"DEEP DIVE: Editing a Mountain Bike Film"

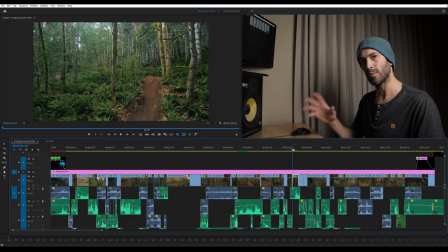1175s
So I'll play through this piece and we'll talk through those frames.
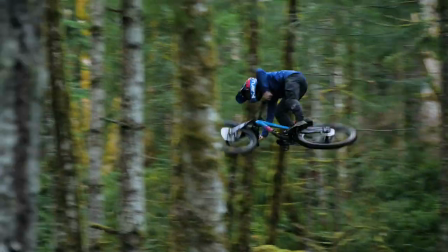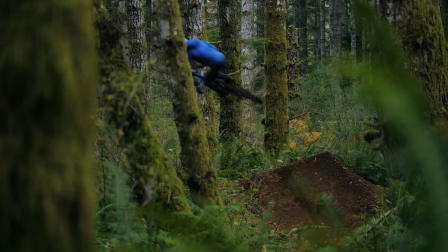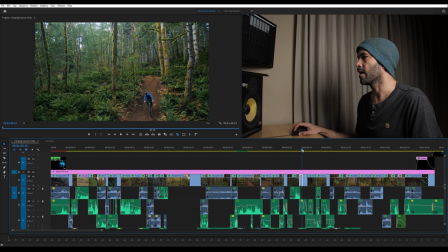1188s
OK, so that little section there, we jump into a gimbal chase shot.
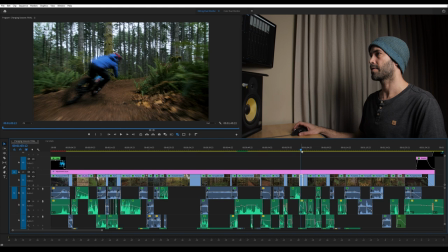1194s
And so that's this one here. It's probably with Sigma 18 to 35, I would guess. And this one, I wanted to bring that action back up, like pump it back up by chasing him, see how fast he's moving.
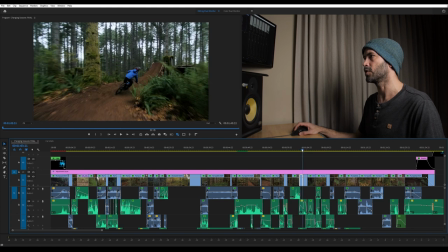1204s
We see him leading into the feature that he's about to do. You can kind of see what's going on, but not totally.
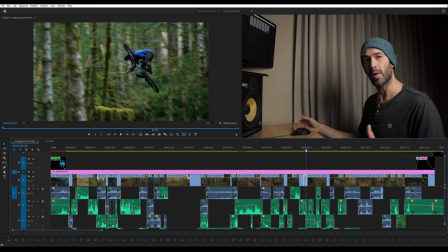1210s
And then the next frame, we see it tight. and you can see this guy is way up in the air but you still can't totally see the feature and that was done intentionally to just build up that anticipation and then we go to a long lens shot and this is shot way at
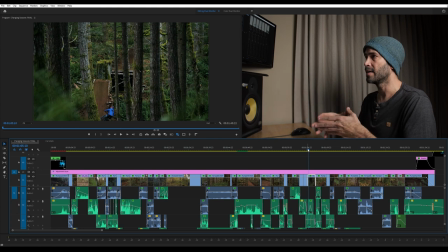1224s
the top of the hill with 35 to 100 again zoomed all the way in and this is both just to be kind of an artistic shot that shows some of the forest adds some foreground elements but it also is the first time you really see the feature and how big it is as
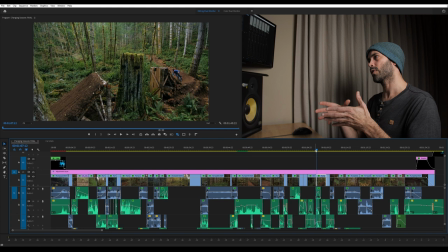1237s
he's clearing that and then we cut to this shot which is the first one where you can really take it in in all of its glory this stump gap that he's built and you know it doesn't necessarily look big until you see how small he is in relationship to it and this he's
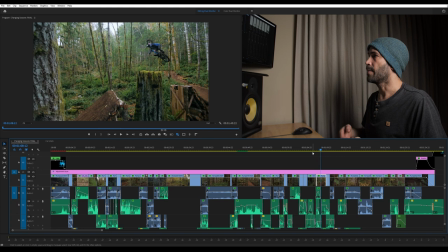1252s
probably I would guess almost 20 feet in the air there and we can really see how sideways he is and we're trying to really exemplify that motion and so I'm up in a tree for this one as well and I think this is probably the Tokina 11 into 16 just to be able
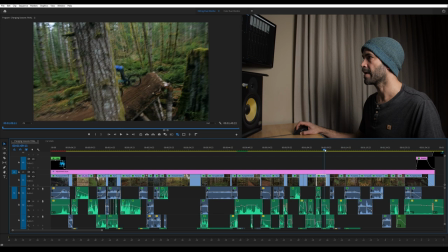1267s
to see that whole feature being that close to the jump and then as we land we see him coming into this next little section and this
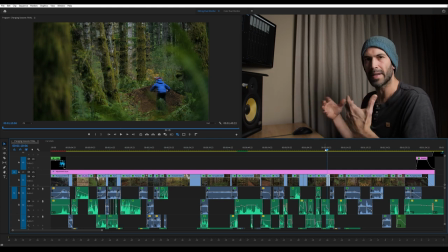1275s
is a small jump that actually didn't work that well it wasn't quite finished this part of the trail this is the last jump on the trail and the trail abruptly ends just because he hasn't finished building everything the trail the jump didn't work amazing so the way that we shot it
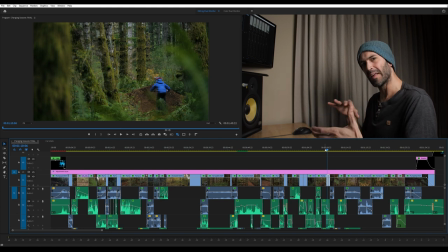1289s
was to show the takeoff really well and show the landing really well but didn't really need to show the whole thing in its entirety because it didn't looks super fast so this is again just an artistic shot we've got some foreground interest he goes over it and then we've got this on the ground handheld shot that's
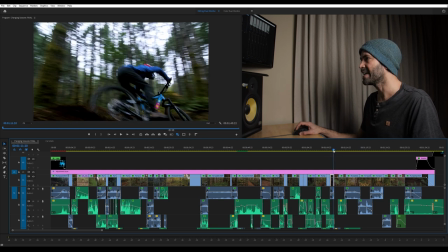1304s
really fast this is a tokina 11 to 16 for sure when he hits the ground here you can almost see the trail actually ends right
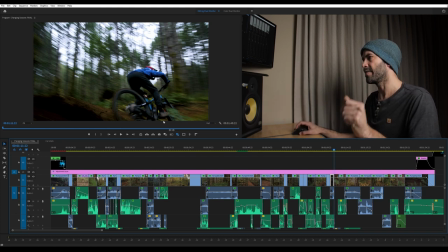1312s
here and so that's why the shot cuts really fast and then we jump to this close-up shot of his tires hitting the ground
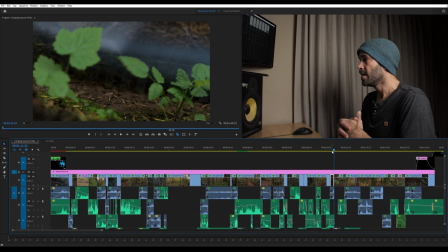1318s
to connect to the next piece of the trail but that's shot from a completely different section of the trail. It just acts as a connector to link these together. So I'll play through this last section of the video and then we'll talk through that and then we'll move on to some of the questions from Instagram.
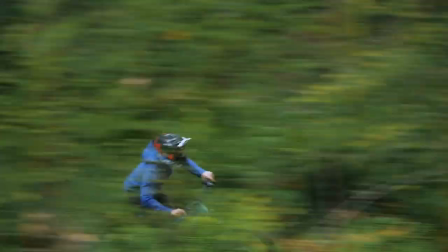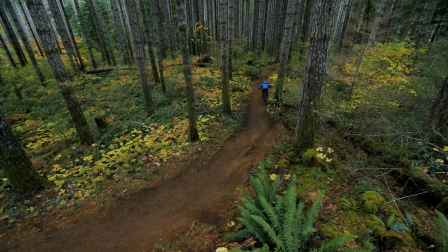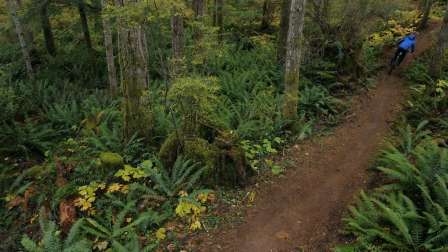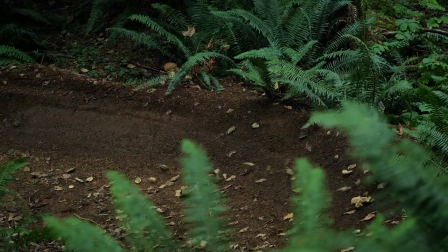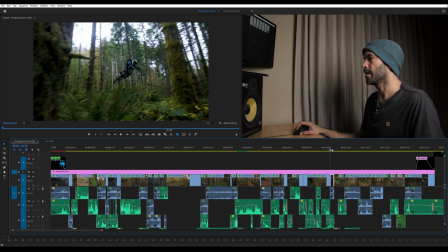1353s
Okay so we'll back up here. So you can see all that that shot here connects into this.
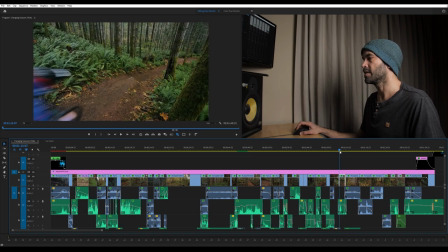1360s
Just kind of it feels like the tires are dripping by which leads us into this next shot here which is actually a trail that's just adjacent to where his stump gap is. the stump gap actually sits right here next to this so it was framing that in such a way that you couldn't
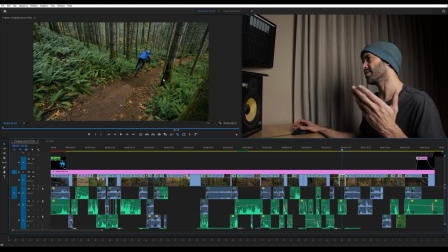1374s
see the stump feels like a different section of trail this shot is probably the 18 to 35 maybe the tokina 11 to 16 on a gimbal and i'm just doing a shot where i'm just lifting that over top of my head to add a little bit of movement to that shot this one
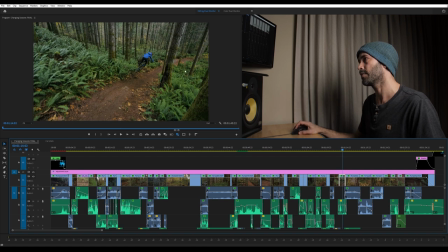1389s
here is a panning shot i'm probably standing somewhere around here for this this next shot and i'm just tracking him with all the same as all the other panning shots with the 35 to 100 handheld just to get that fast motion try to keep them in frame and keep everything nice and sharp
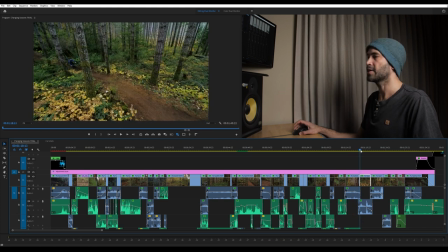1405s
uh this next one here is actually a section of trail that we shot twice so we first shot it um the last couple frames of the video are when we first shot it and then he decided he wanted to try to really hit this as a triple and this one you know he
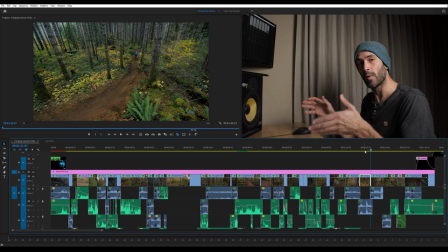1421s
barely misses that tree and he actually only wanted to do this a couple times because he knew it would be a challenging thing to do so I'm up in a ladder following him and we got it on the second take the first take didn't look as great but it was really critical for
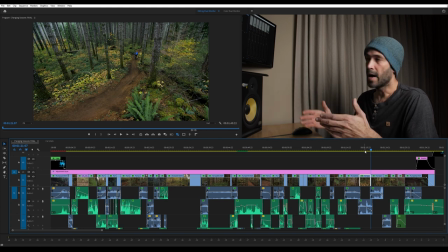1435s
me to nail that shot I knew it was hard for Mark to do I knew there was a certain amount of risk involved and I wanted to make sure that when he nailed it I had also nailed it so that we didn't have to run it any more than was necessary to capture it for the video so I'm really glad we got this I actually kind of like that he almost hits the tree but safely avoids it because it
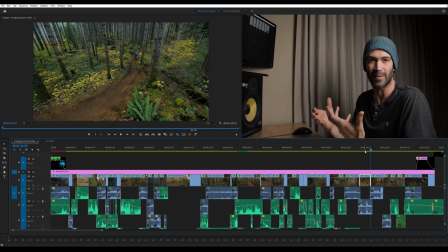1454s
just kind of adds that like oh geez that was close factor to the video and just makes it a little bit more exciting.
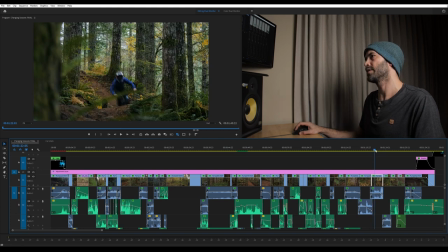1461s
Then we move into this shot here which is tracking him as he comes into frame. This is just again a little bit of moment of breathing and then we get into a one more bit of action where he manuals into that same
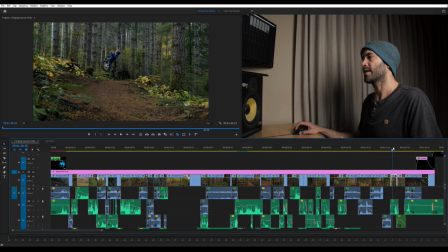1472s
section of the trail that we just saw and then this shot here is done on the Kessler crane again on the second shooter. Just a nice controlled slider shot. See him rip through the frame really fast. Looks pretty cool. partly to show off the environment.
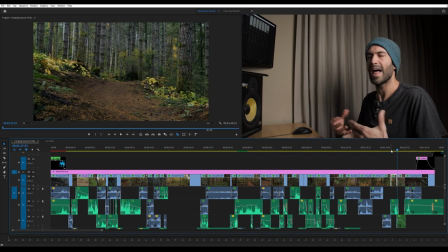1485s
But I think these controlled camera movement shots add a nice element when they're mixed in with all the handheld stuff and all the cable camera stuff.
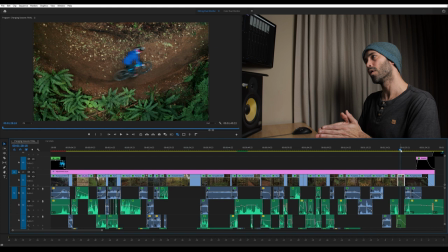1494s
This next shot here is shot with the drone. It's one of the two drone shots that are in the video. It was really dark, actually, when we shot this. So it's a bit noisy, but it was just a moment that came out so good.
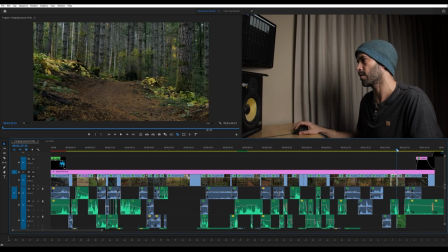1505s
The way he rode this corner, he kind of drifts around the corner. It just looks so cool.
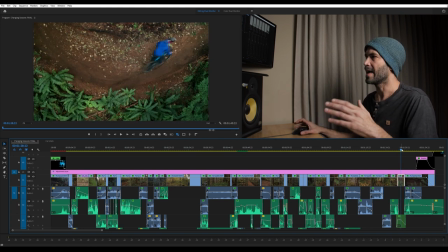1511s
So we had to put it in. I had to crank up the exposure quite a bit in post and just accepted that it was a bit noisy because the shot is super cool and I'm glad we
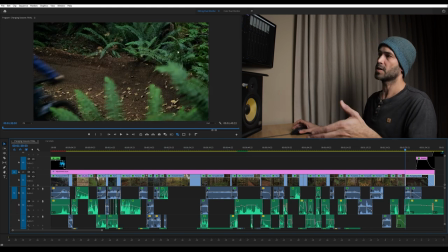1520s
nailed that one and then the last shot is this same corner again this is shot with the 35 to 100 and the thing that I love about this shot the most is it just felt like a closing shot to the video when I shot this probably on the second or third day but
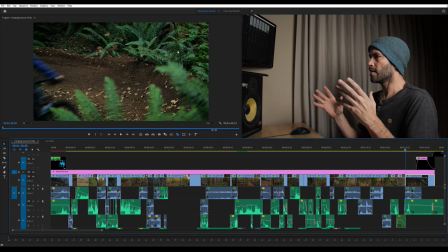1534s
I was like that's that's the last shot of the video I know it because the the leaves moving and the ferns blowing as he whips by and then everything kind of settles back down to calm mirrors that first shot that we had of the wall ride.
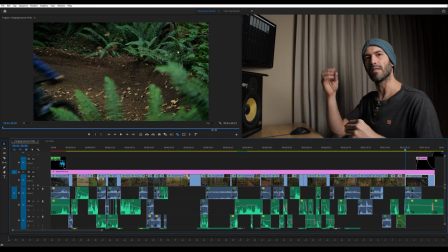1546s
So the forest starts calm and the sound comes in and the intensity starts and then the sound fades out at the end and the forest returns back to calm. That's kind of the idea here. And to really spice this shot up, all these leaves that are on the trail, we actually added and kind of positioned them so that they would blow by as Mark
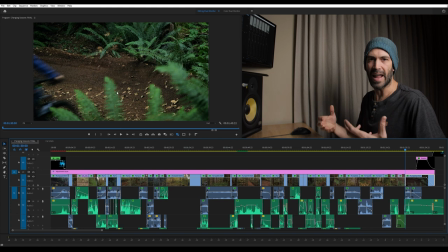1564s
went over them really fast and we just would add that extra level of cool factor, basically. So sometimes you just got to dress your shots up, make them look a little bit more interesting. And then I held this shot extra long to make sure that I captured that forest returning back to normal, essentially.
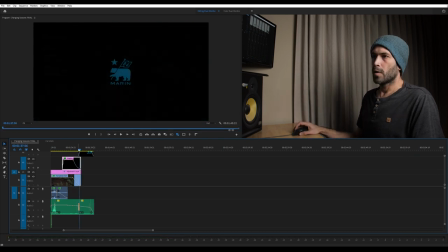1584s
Yeah, I love that shot. And then we run the credits there. So that is the video top to bottom from an editing point of view. I do want to answer a couple questions that were sent to me on Instagram. So I'm going to take a look at those really quick. What is the most difficult part about filming and editing this project? So the most difficult part of filming was definitely that really long cable camera shot. Super frustrating that the weather wasn't cooperating.